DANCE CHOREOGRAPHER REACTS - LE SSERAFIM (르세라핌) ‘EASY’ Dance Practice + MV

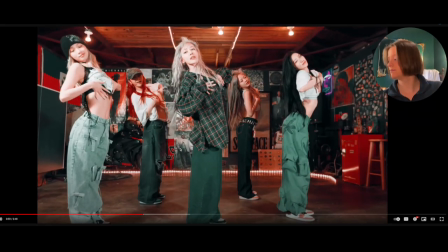[24:48]
And they take it nice and subtle, just like what we saw earlier.
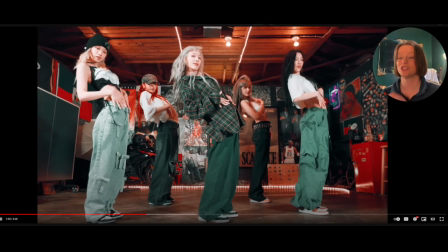[24:54]
But notice this one has way more tension. It's carrying through. There is sound that is dropped out. So that's why this feels very appropriate to bleed through the phrase, because you have sounds that are creating that environment in the back. And there's not all these other sounds that are going on like that we've been hearing.
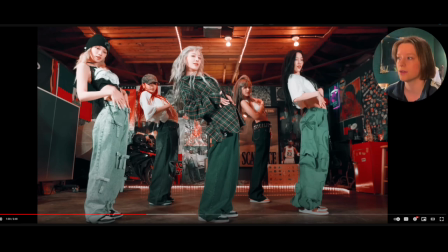[25:09]
So they did a really great job on really showcasing that. Then you have a new feature over it.
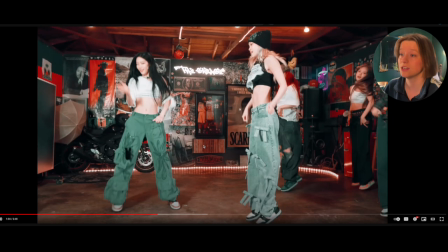[25:15]
Nice walks on the side. Show you, there's your little shamrock once again, boom, but that one felt like you had more time to do, which is nice.
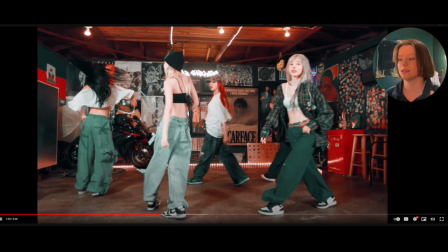[25:23]
The pull there, I like how she takes it and rotates it around. They pull with the chest to make it a moment.
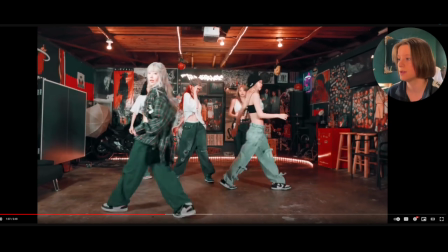[25:29]
Walking it through, here we go, nice little reset.
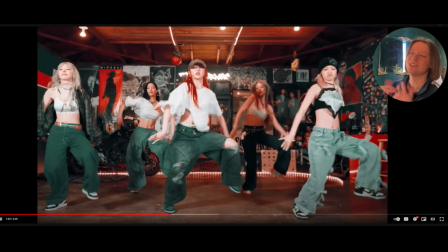[25:33]
That part right there, dee-dee-dee-dee-dee, that part, it always reminds me of rookie group Rena, was it Rena? No, it was Lady Bounce, her choreo, was it Caprice? Right? She did that little ding, ding, ta, ta, ta, like that part, but then Rena, of course, became main dancer for that.
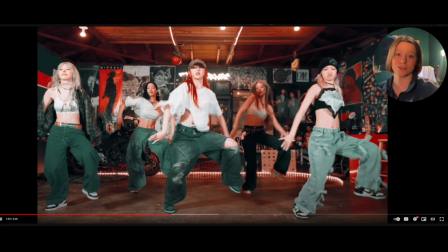[25:51]
Every time I see that little swivel of the foot, I always think of that. Now, did she come up with it first? Probably not, because I see it everywhere, but I really like it. It's just fun. It feels playful. It's just a playful way to like, ha-da-da-da-da, like how you run.
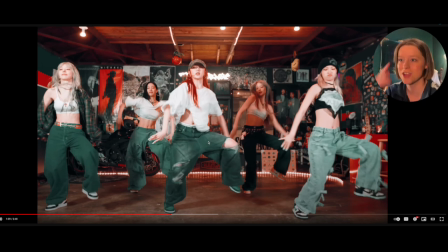[26:07]
It just feels cute. And so I like seeing that there. It's just always a nice little fingerprint for me of choreo that's just kind of lives rent-free in my brain. That's a move that feels that way for me. I love it. Then here we go.
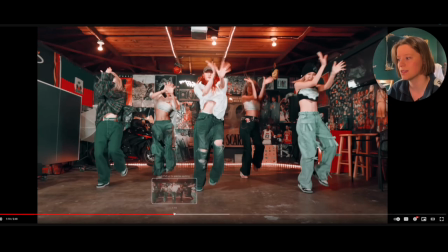[26:23]
Well, I don't know. I think it's the same, right? That feels same. Yeah.
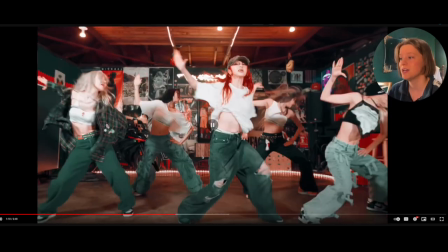[26:31]
Da-da-da-da-da-da-da. And they double it up, yeah. You just don't stop. Notice there's a weight, change, left.
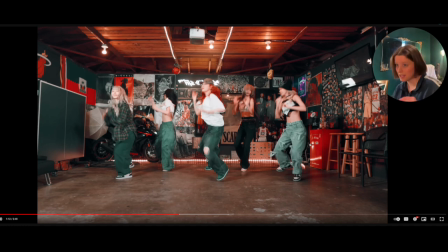[26:38]
And then they have to hop it, and then they go click, click, click. So it could be similar to if you've done like an Indian top rock. It's that kind of weight placement for that, but you're traveling to the back and you're not doing an Indian top rock, but that kind of weight placement, if you've done one, would help you in doing that particular transition.
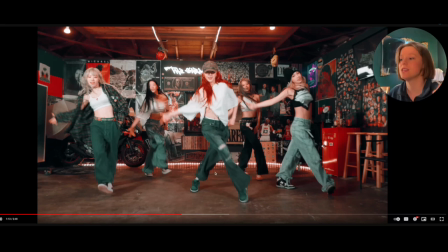[26:55]
Then right there, they take it, they pull it up, and then it goes E, Z. It's just for me, I think I'd want to use the opposite arm than the arm that they're using.
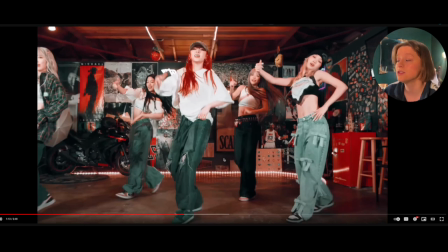[27:04]
E, Z, and so they're using more of the chest to justify that part, which is nice.
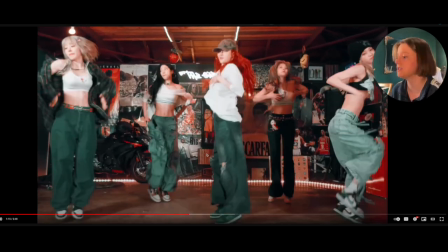[27:09]
Pulling it through, double it up, dee-dee-dee-dee-dee-dee. It feels good.
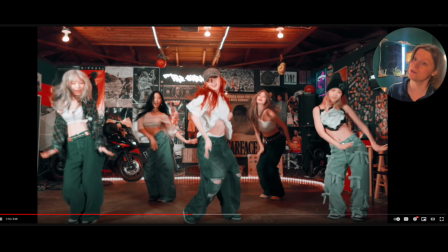[27:14]
And it goes ba, dee, nice little groove, or just like nice little sway of energy from side to side.
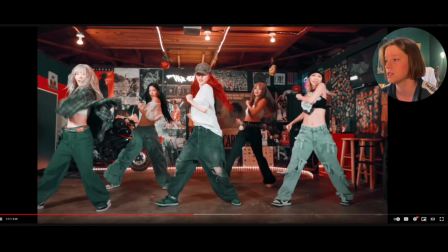[27:22]
Everyone making their subtly different choices. I like how they're framing it towards the inside of your feature. Bringing it through, I like this part, but just one of them.
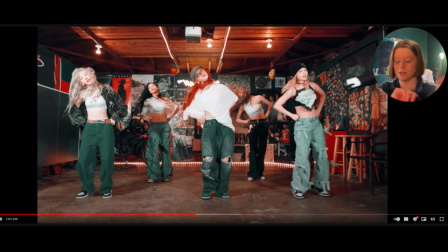[27:30]
Instead of the pull down, this one just felt more like one of, oh my gosh. What was it? Unlock the swag. I see a lot of people like hit that there. Anyway.
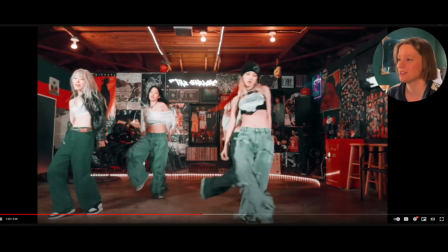[27:42]
That's a little older viral groove. That part's really nice. Now, really easy, haha, transition.
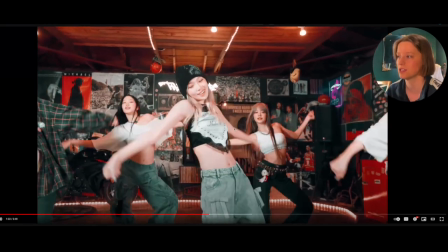[27:49]
Notice everybody stays still except for your feature to switch out to a different feature. Yeah, that part is nice.
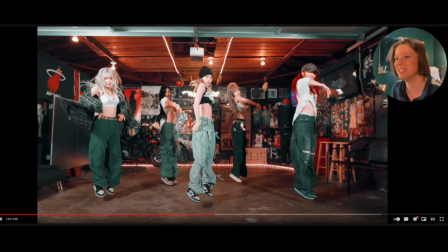[27:55]
Boom, ch, boom, ch, dee dee dee. It's fun. That sequence is good.
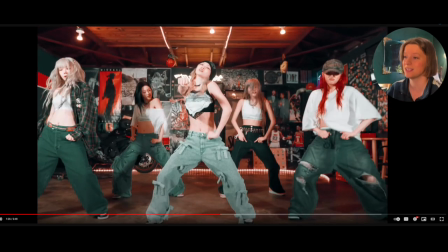[28:01]
I may learn this just for that part. That was fun. And then they take it, dee dee dee dee dee. Good job on her fixed point.
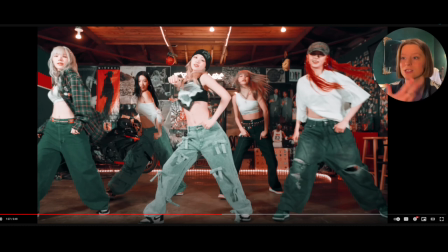[28:05]
So if you don't know what that is, a fixed point is whenever you take an arm or just a placement, and it's fixed in place and it doesn't move. So it's like you see this in miming, pantomiming, you see it all the time in street styles. And so in this place right here, that would be her fixed point where she takes it through.
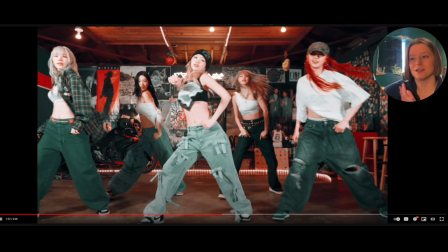[28:21]
You're able to do a lot of other things, but she's subtly isolating the shoulder or the joint here to make sure that this doesn't get impacted by what's going on with the body. So that's why this part looks really nice as a visual. No keyframe necessary.
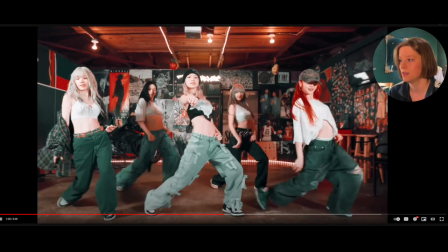[28:34]
That looks great. Nice. Like that little subtlety right there too.
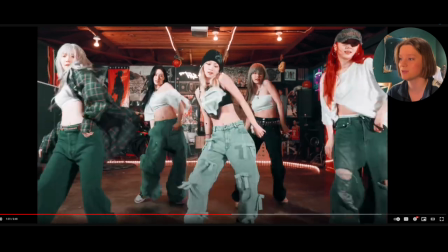[28:39]
I know we noticed that earlier in the first course, but it's nice seeing it just represented in a different way, different formation, turning it through.
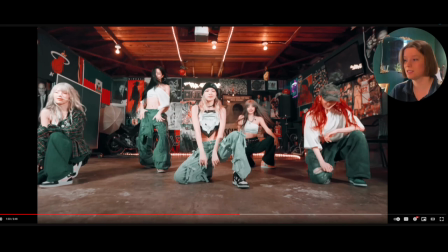[28:48]
That part, that little just the cleanliness of it.
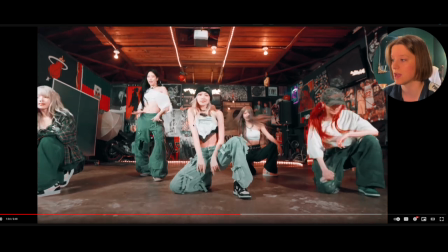[28:52]
I noticed that it's complemented with the foot.